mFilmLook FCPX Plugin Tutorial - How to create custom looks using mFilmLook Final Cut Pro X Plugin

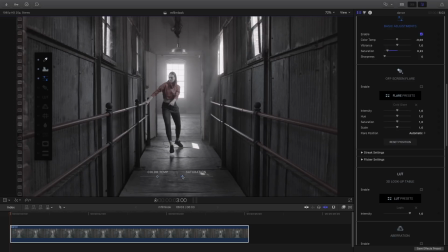You can work directly from the inspector or directly inside the viewer, where you can adjust the color temperature and the saturation. Here I would like to have a cooler atmosphere, so more bluish, but at the same time more saturated and more vibrant colors.
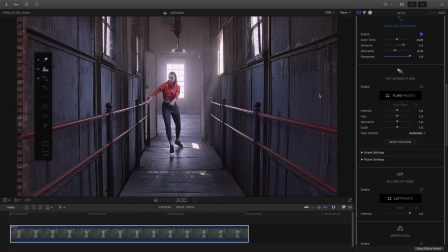The sharpness parameters can add details inside your shot by adding contrast on the edge of the objects. Next, I will add some off-screen flare. I enable it.
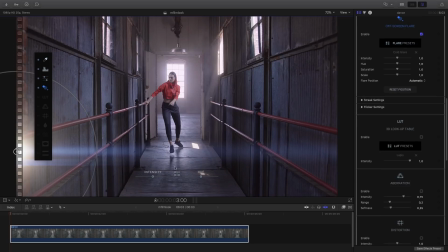As we've seen before, we have access to a flare preset library where you can find several flares by clicking and selecting a flare.
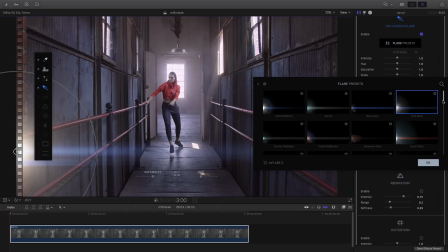You can apply it directly inside the viewer. So I can select this one or this one, for example, and see all the changes. I will go back on the top of the list and select the first one.
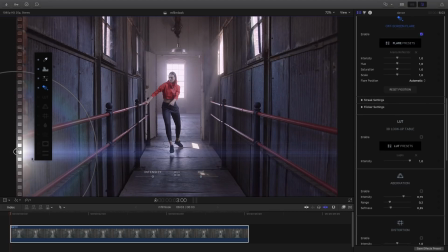So officially it's an off-screen flare, but I will use the on-screen control to move it directly inside the window like this.
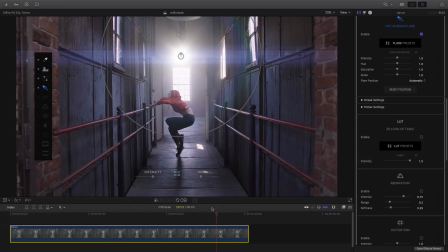The problem is that the flare doesn't follow the camera motion, so I will add some keyframe to fix the flare on the window. Before, I will adjust some parameters to customize the preset for my clip. So I can adjust the intensity, the hue, the saturation, and the scale.
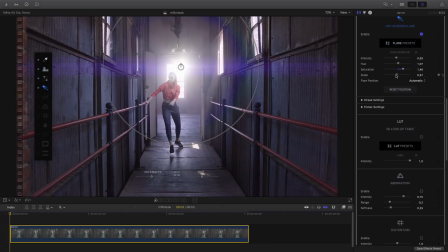Concerning the flare position, I have two choices, automatic or manual. Automatic position will use the on-screen control parameters to animate the flare with the direction of the arrow,
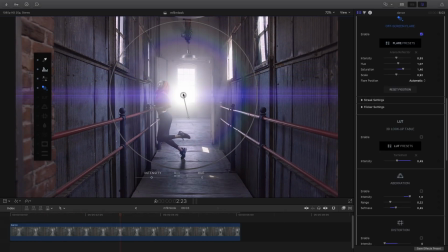and the speed of the motion will be determined by the length of the arrow.
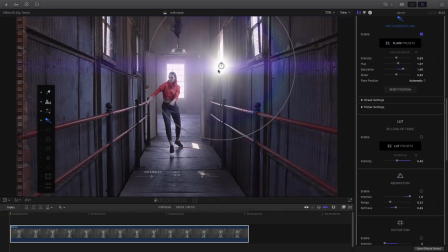In this case, I will use the manual position as I need the flare to be fixed on the border of the window.
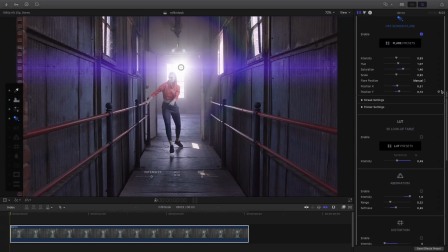I will add a keyframe position at the first frame, then on the last frame, and I will look how it reacts. I will add more keyframe to have a solid and constant position. So now I've got a good position, I will go further to customize the flare by using the streak settings.
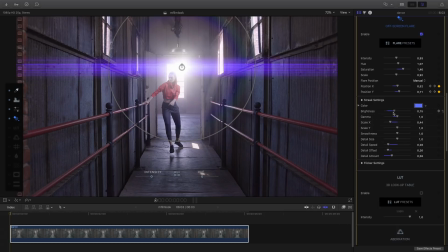You can change the color, play with the brightness, the gamma, change the size of the streaks with a scale X and Y. You can add details or blur the streaks with the smoothness parameters. In order to finish and polish my flare effect, I will use the flicker settings. As the camera is moving, the flicker effect will give a brightness animation which will add realism to my effect.
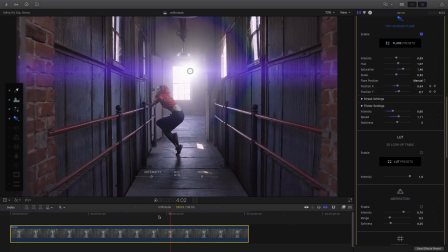I can adjust the intensity, the speed and the noisiness. The nice thing with mFilmLook is that I can play the clip and at the same time I can adjust the flicker parameters in real time.
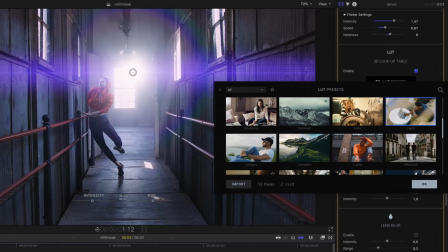Next, I will add a 3D lookup table to polish the overall effect. By default, I've got access to many LUTs inside the LUT preset library.
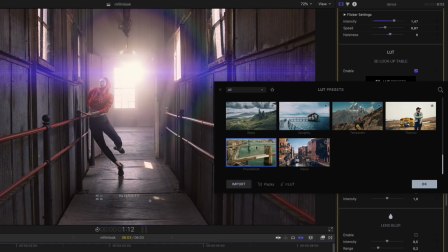By clicking on it, you can apply the LUT you want, so it's very easy and fast to test which LUT is the best for your clip.
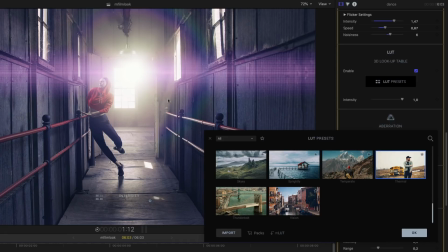If you need more LUT or if you like to add your own LUT,
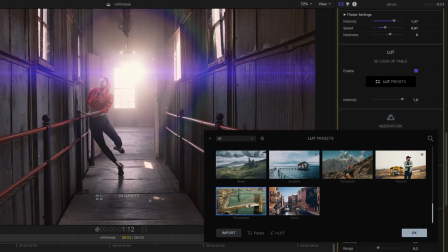you can import LUTs from the import button, but you can also buy packs of LUTs from MotionVFX.
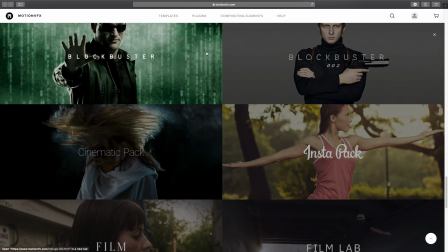You just have to click on the cart icon. It will bring you to the right web pages on the MotionVFX website.
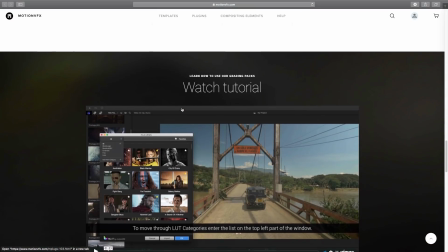If you are using the free plugin from MotionVFX mLUT,
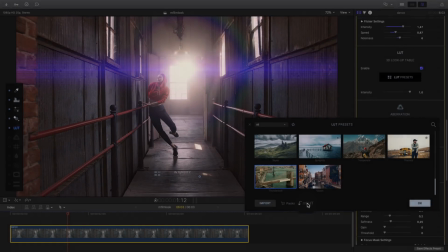and if you already created your own mLUT library with multiple LUTs from packs or from other companies,
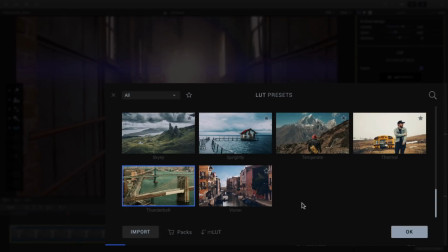you can import directly all your mLUT library inside mFilmLook with one click.
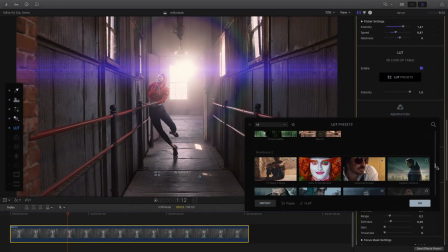To do so, just click on mLUT button. In this case, I will choose a LUT from Instapack.
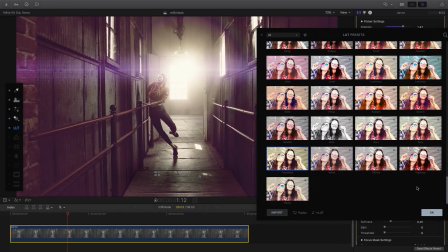I can select this one or this one. When the LUT is applied, I can adjust the intensity of the LUT in order to have the right mix for my look.
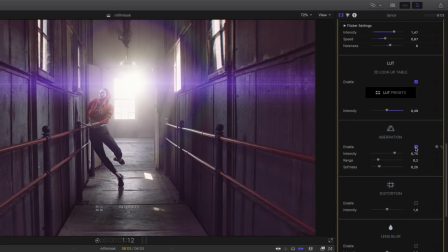Next, I will add some chromatic aberration. I just click on Enable to activate it. The chromatic aberration will give me a more natural look, less digital. It will split the RGB values. We can see the result in the highlights, like the window on the top right of the shot.
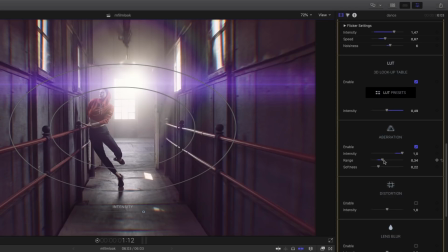You can play with the intensity, the range, the softness parameters inside the inspector, but also directly inside the viewer. Like all the parameters inside mFilmLook, all the parameters can be animated with keyframes.